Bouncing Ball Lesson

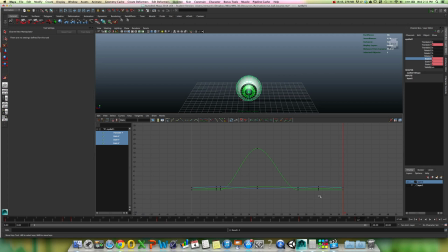16:41 Now you can set this somewhere that doesn't allow fractional keyframes, but I've forgotten where it is, and I don't want to waste time during the tutorial trying to figure that out. So I just went in and made sure that they're all at a frame of 1.0 in an integer,
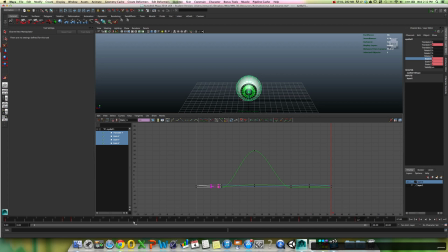16:58 and not at a float. Okay, so let's look at this. Here's our translate of y, and you can see the curve as we're looking at this curve data.
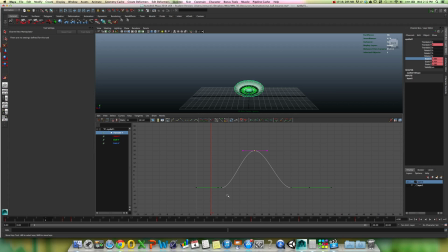17:15 You can see here's where it takes a leap upwards, right? So this is the y. The y curve is the easiest to read because it's the up in world space. So here's the value. So the computer's interpolating based on this tangent, which is a Bezier curve with these handles.
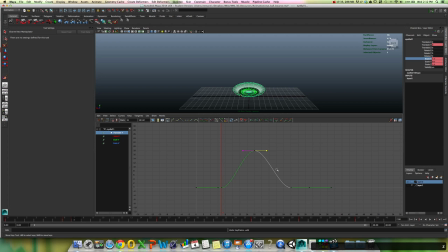17:32 So when we edit these handles, we create a sense of acceleration and deceleration, which creates more of a physical dynamic animation. It creates a sense of movement and weight. Right now we don't really have much, and just as an example, we have several different types of tangents.
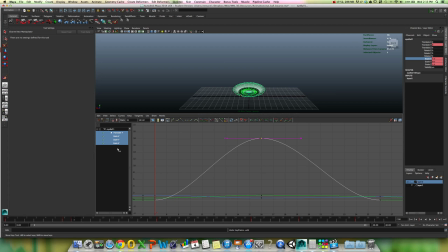17:49 This is what we call a flat tangent, which means there's an ease in and ease out curve. Just select this here. Right, so this flat tangent creates this ease out, so the rate of change increases and then it decreases here.
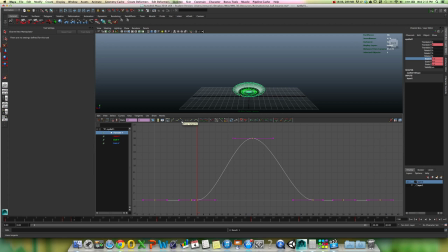18:03 Right? We could select this, which is our linear tangent, and we can make all of our tangents linear. Right, and this would create no ease in and ease out curve, and this would look very robotic.
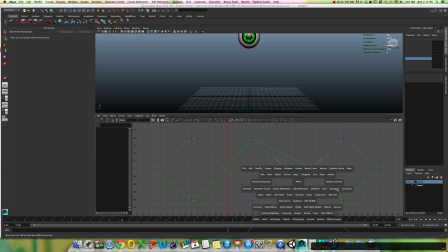18:20 It's really hard to see with that graph editor because Maya is really bad on the Mac.
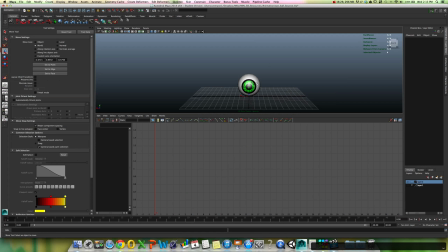18:26 It's bad at displaying animation with the graph editor, which is, with the graph editor present, it just really slows it down.
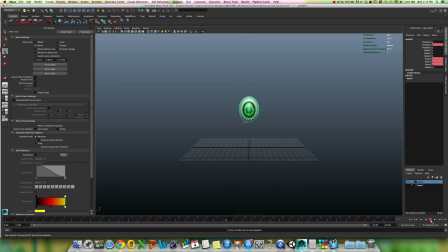18:35 And this looks so mechanical. Why? Because we're not getting any sense of motion, exaggeration of action. This is a character, and he's got his own method of locomotion. He generates his own force and power.
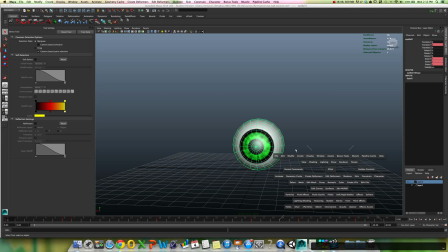18:47 So now what I want to do here is use that.
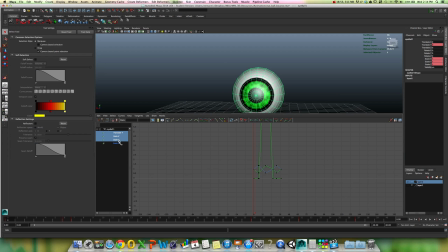18:52 Let's just go here. I'm going to switch this back to the default here is flat tangents because it creates the most pleasing overall universal effect for animation, but it creates some pretty boring animations.
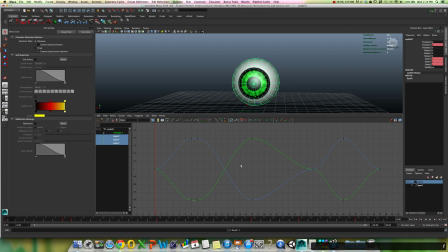19:06 So what we want to do is figure out where this is going to accelerate and where it's going to decelerate, and when we do that, we'll create
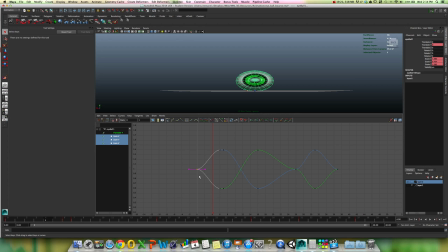19:17 the illusion that this is a physical being that has weight and volume and can generate its own force. So the first thing we want to do is say, okay, well, if it's going to squish down, right, it's going to accelerate downwards.
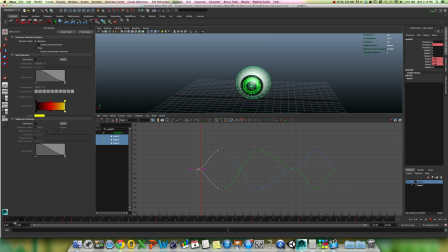19:34 It means the rate of change is going to increase from this point to this point. Why? Because it's generating power. It's increasing. It's squishing down really fast. And then it freezes for a second, and then it pops up, right?
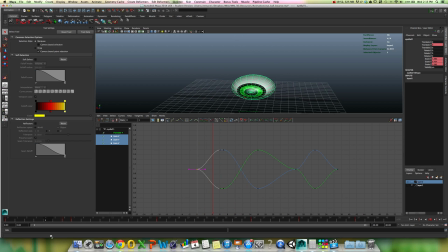19:49 And it's going to accelerate up to the point. So every time it decompresses, it compresses or decompresses, it's going to happen at an accelerated rate. So in order to do all this, we're going to have to do a couple steps. We're going to select all of these tangents. And I'm selecting, let's just select all of them. Sometimes in a certain animation we can just do all of it at once.
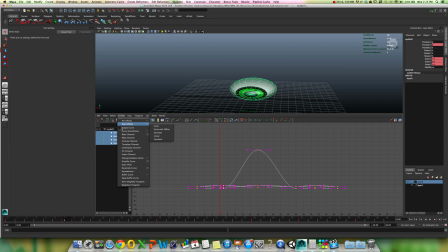20:08 So let's select all of it. And let's go to, first of all, let's turn on, go to curves, turn on weighted tangents. That just turns the weight values on. It doesn't free the weights, but it turns them on instead of not having weighted tangents.
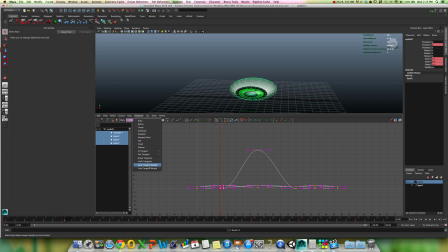20:23 Now we're going to go to our tangents and free the tangent weight. This allows us to change in a very, very customized way our weight tangents.
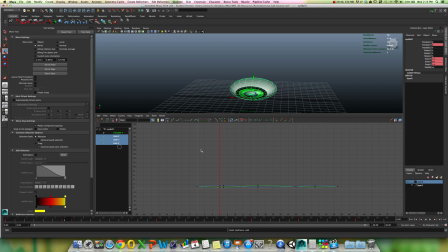20:36 And the third thing we're going to do to everything except, so we'll do this to the scales, but not to the translator Y, just because I don't want to. Well, we'll do it to everything. Why not? All right. I can undo it to a certain part.